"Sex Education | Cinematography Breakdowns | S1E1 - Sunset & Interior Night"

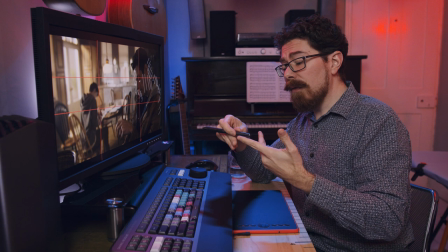631s
Here, for serving the story, for serving what the director's vision is,
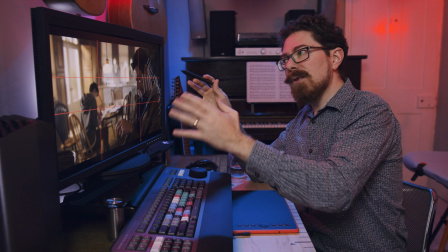635s
for serving what the audience's emotional response to these scenes is going to be,
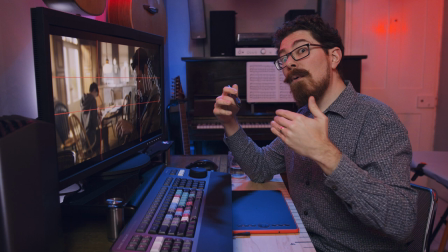641s
you have to not necessarily force your first
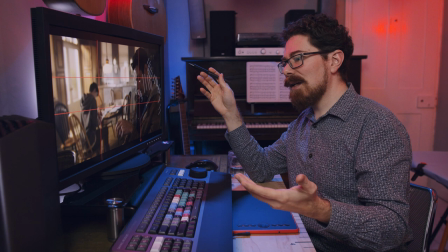647s
impression of how something should look onto them because it needs to be what it needs to be for the story
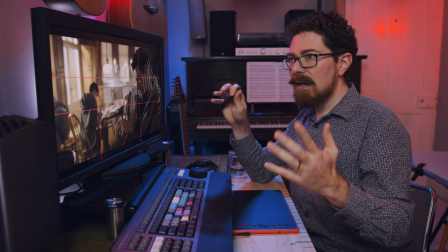654s
so this all sits in the context of like teen drama that kind of thing which is much more high key it's much lighter now at times sex education does go a
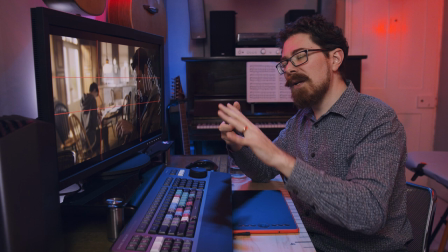663s
little bit darker and it does have its very particular vibe and aesthetic but at its core it's still riffing off those kind
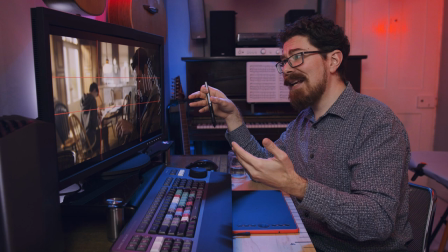673s
of teen drama looks and all of those tend to be much higher key and they tend not to have the really dark
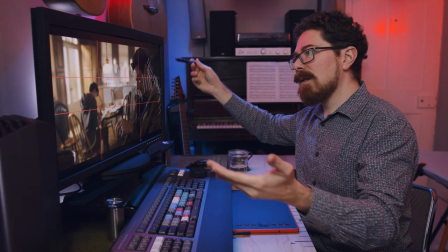681s
key to fill ratio that perhaps I would go for. So there is a contrast there.
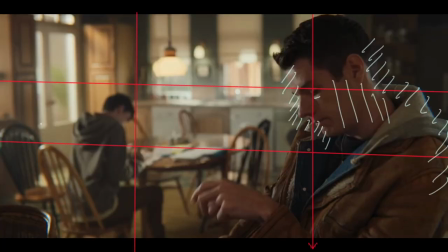687s
It's nicely framed. The camera movement allows us to feel the interaction between the characters and establish the geography of where everything is within the scene as well which is kind of cool.
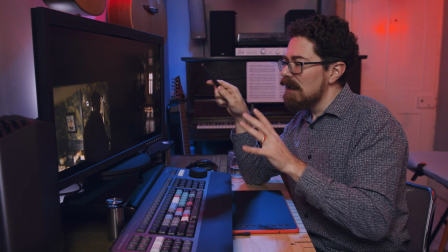697s
This frame just here is a really nice example of how we start to get frames within frames and they do it a lot.
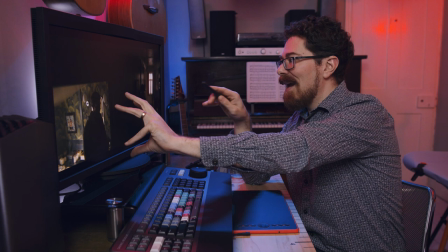704s
we're also giving someone a very small amount of screen and then having a large amount of just
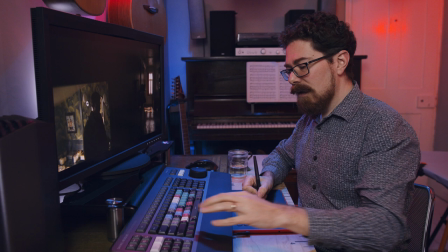712s
nothing or scene if you like on the other side above them around them all the rest of it
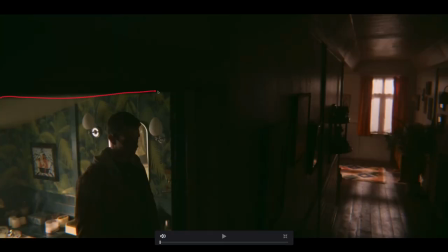720s
so just run through all of that we've got our obvious frame just here and then everything else everything else is either black it is just off to nothing around here. Gradually we get some kind of reflected light down the hallway.
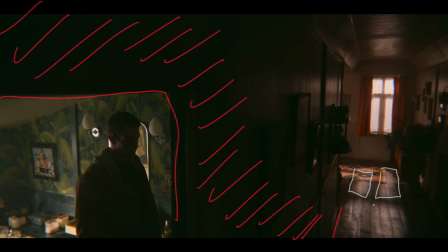738s
Got the hallway with the nice little bits of light coming in just here and those are fairly soft. It looks like yeah just an HMI or powerful LED through the window. There are nets in the window again so those are diffusing it.
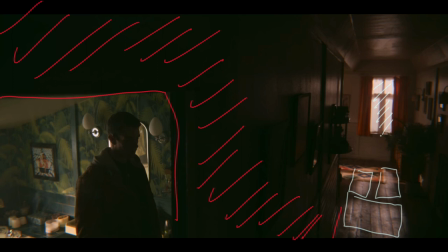754s
That might be enough. Going back to some things that we've done.
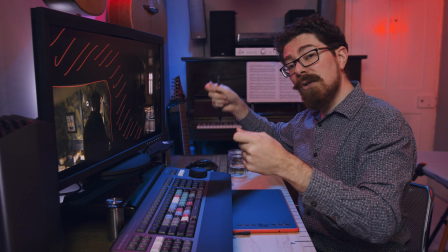758s
We did a we did a Christmas TV commercial and we had a similar setup where we had nets in front of a window on a set and then we just blasted an HMI through it.
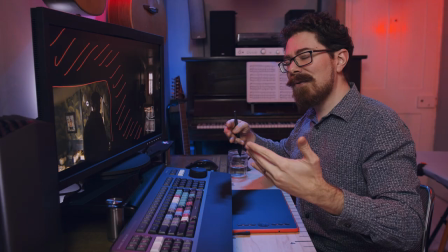767s
I tried it with a 4x4 silk in front but it was just too soft then
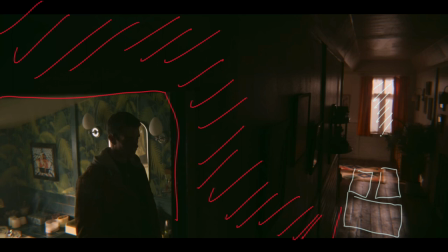773s
and we kind of wanted more definition for the light coming through so I'd imagine that that's a similar thing going on just here. We're getting all of that cool stuff happening with the light catching on the walls on the ceiling.
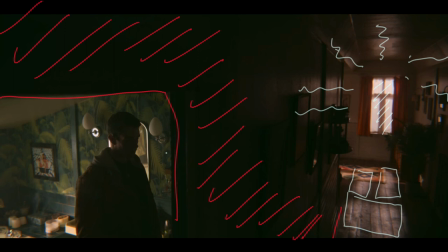788s
Obviously you've got those highlights down there and apart from that it doesn't feel like there's much else being cast into the scene we've got a bit of color contrast so we've got lots of warm orange happening on the right hand side of the frame and then we've got all of these greeny blue
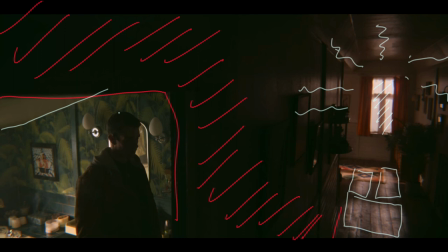803s
tones happening in here because of the paint so it's quite cool there's no warm tungsten going on and we have our actor being played in almost complete silhouette there is the merest hint on this side of his
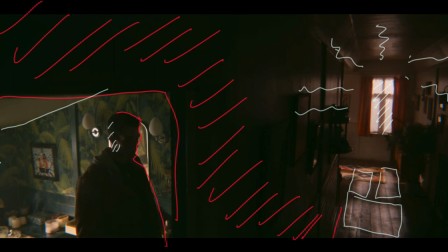819s
face of some light and then there's a bit of something catching from what we assume
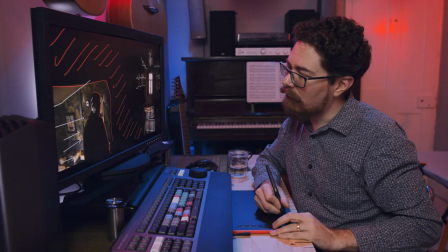824s
is a window happening over this way like that and
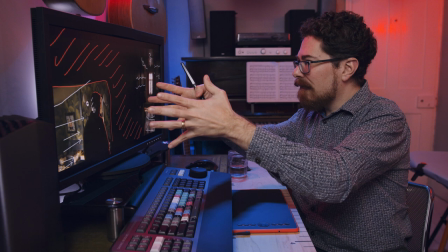829s
you can see stuff playing onto the top the sink all the rest of that but it's nice it's a frame within a frame and then there's lots of stuff happening
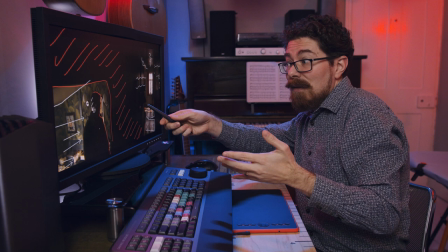839s
over here it reinforces a little bit what's happening in the scene he's sort
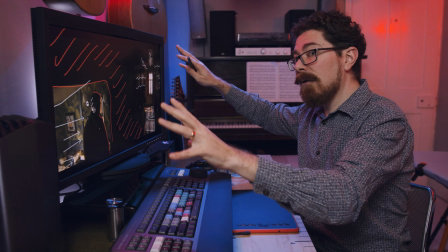843s
of observing the house and when it cuts to the next shot he's looking at a picture in the in the bathroom as he does his business so this puts him in
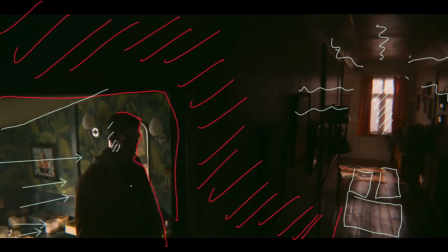852s
their environment and lets it kind of wash over him it's everywhere it's surrounding him and they keep doing this frame within frame
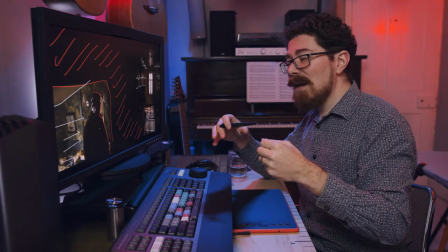861s
effect throughout the entire series there's some lovely examples we're going to get to in
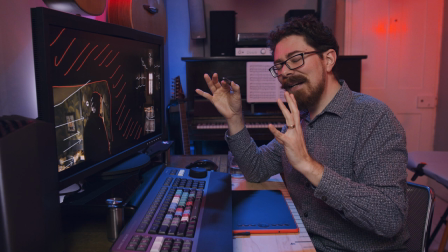866s
some future episodes and if you can get this kind of thing in your shots.
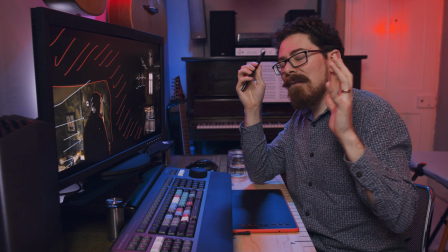871s
It's just, it's so nice. It's such a pleasing way to frame everything up. At this point, you know, I'm not even particularly worried about the lighting. I'm just looking at how they've addressed positioning actors, how they've addressed positioning props, and how they've then created within a space. And all of these are real spaces. I don't think they've gone out and built sets to achieve this. They've just found interesting ways of creating a cool frame from what they've got so limited budgets you're not talking about making a film where you could perhaps build an entire set they are working with real locations in this shot none of the practicals are on don't have anything on in the bathroom we're playing silhouette we've got the sunlight coming in and the sunlight's important because after we've done all these interior shots Otis's mum comes home and we move out to the deck and we have this vibe of evening and sunlight and it's really cool.
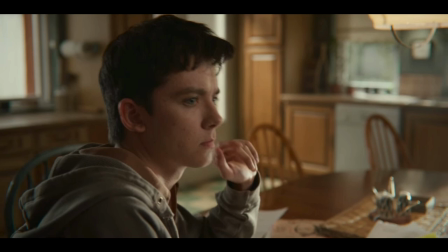929s
So moving on, Otis notices something is up. Same shot pretty much as we had before. Obviously we're much closer in so the background's a lot more out of focus but we're seeing basically the same things happening.
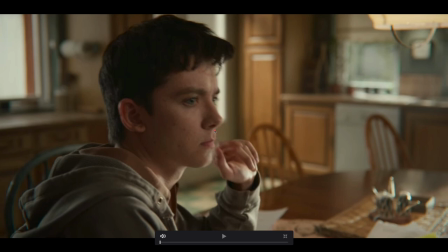945s
Interestingly we've got that same idea of highlights along everything. Highlight, highlight, highlight all down here and then once we hit the face it's much softer.
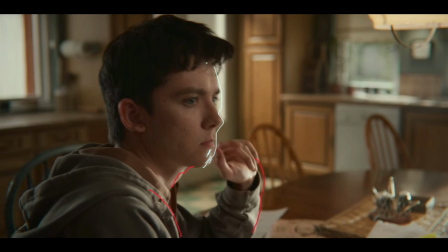959s
So just around the chin seems to be where it cuts off there and then from here on up it is soft soft soft. So they are doing this interesting cheat of hard light soft light every time.
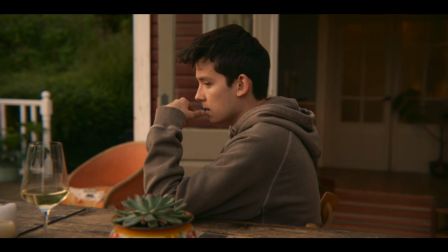975s
So now we're moving out to the balcony. Flat light for Otis. We're seeing the warm interior with some tungsten going on.
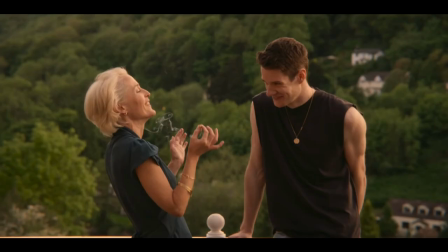982s
Got the wine glass there. obviously his mum's come back and we're getting this frame long lens out of focus we've got green in the background excellent contrast between the green and the warm tones on them and we've got this sunlit vibe this actually bounces back and forth between a number of different angles
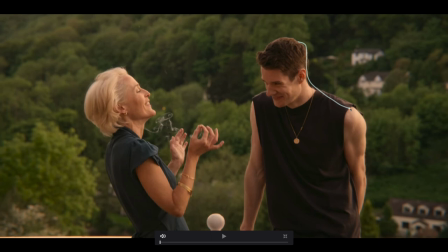1000s
and the light does change for all of these so to start with here we have nice catch all down the side and you get definition on people's muscles and things once you have this light coming in all sidey so you're seeing muscles in his shoulders which is important because he's a little bit
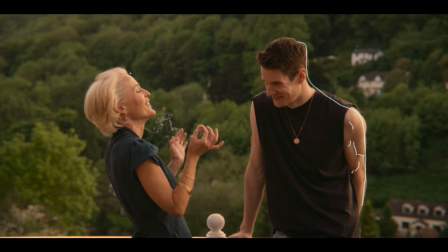1018s
cool guy he's got muscles you know he's a bit bigger Otis is worried about him flirting with his mum as well which is a little a little bit of tension going on she's catching pretty soft light just all down her face here and we're catching that smoke against the green and also because
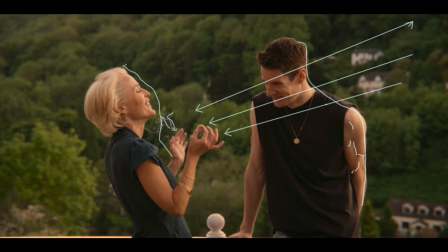1033s
the light is coming in as we've looked at before from this direction it's just illuminating it and making sure we are picking it all out but yeah that's where it's all falling but we're also getting a little bit from this direction as well because it's just general sky and then I imagine we've
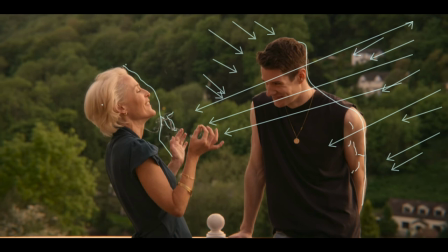1050s
got either some neg or maybe it's just the house blocking from this side to keep them down just a
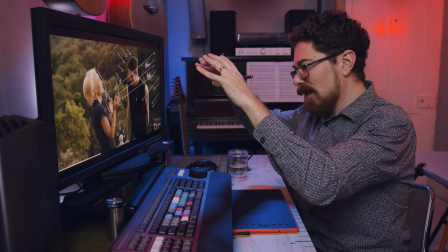1056s
smidge but you can see it on every even this little thing just here is catching the light from that side more and then it's just curving around.
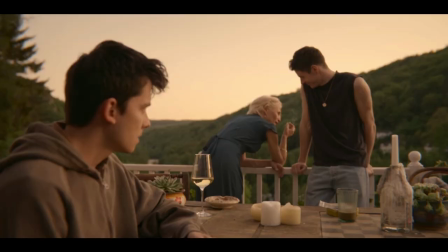1063s
So as we move through these shots we see a couple of different versions and actually I think the saturation and the tone changes quite dramatically between these.
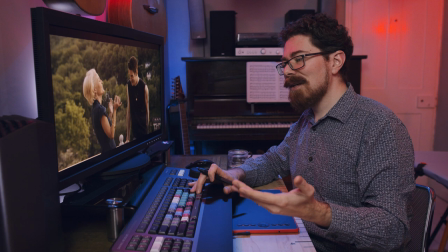1076s
Trying to film a sunset seems a nightmare unless you have a lot of budget or a lot of time where you can shoot over multiple
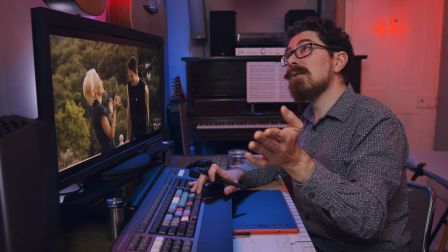1082s
days it's just so hard to create consistency and get the look that you are after as well.
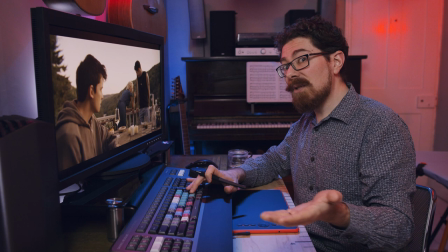1088s
If you're in a situation where you are doing a sunset scene like this sometimes it is better to go with multiple cameras for coverage because then you can tick it all off at the same time.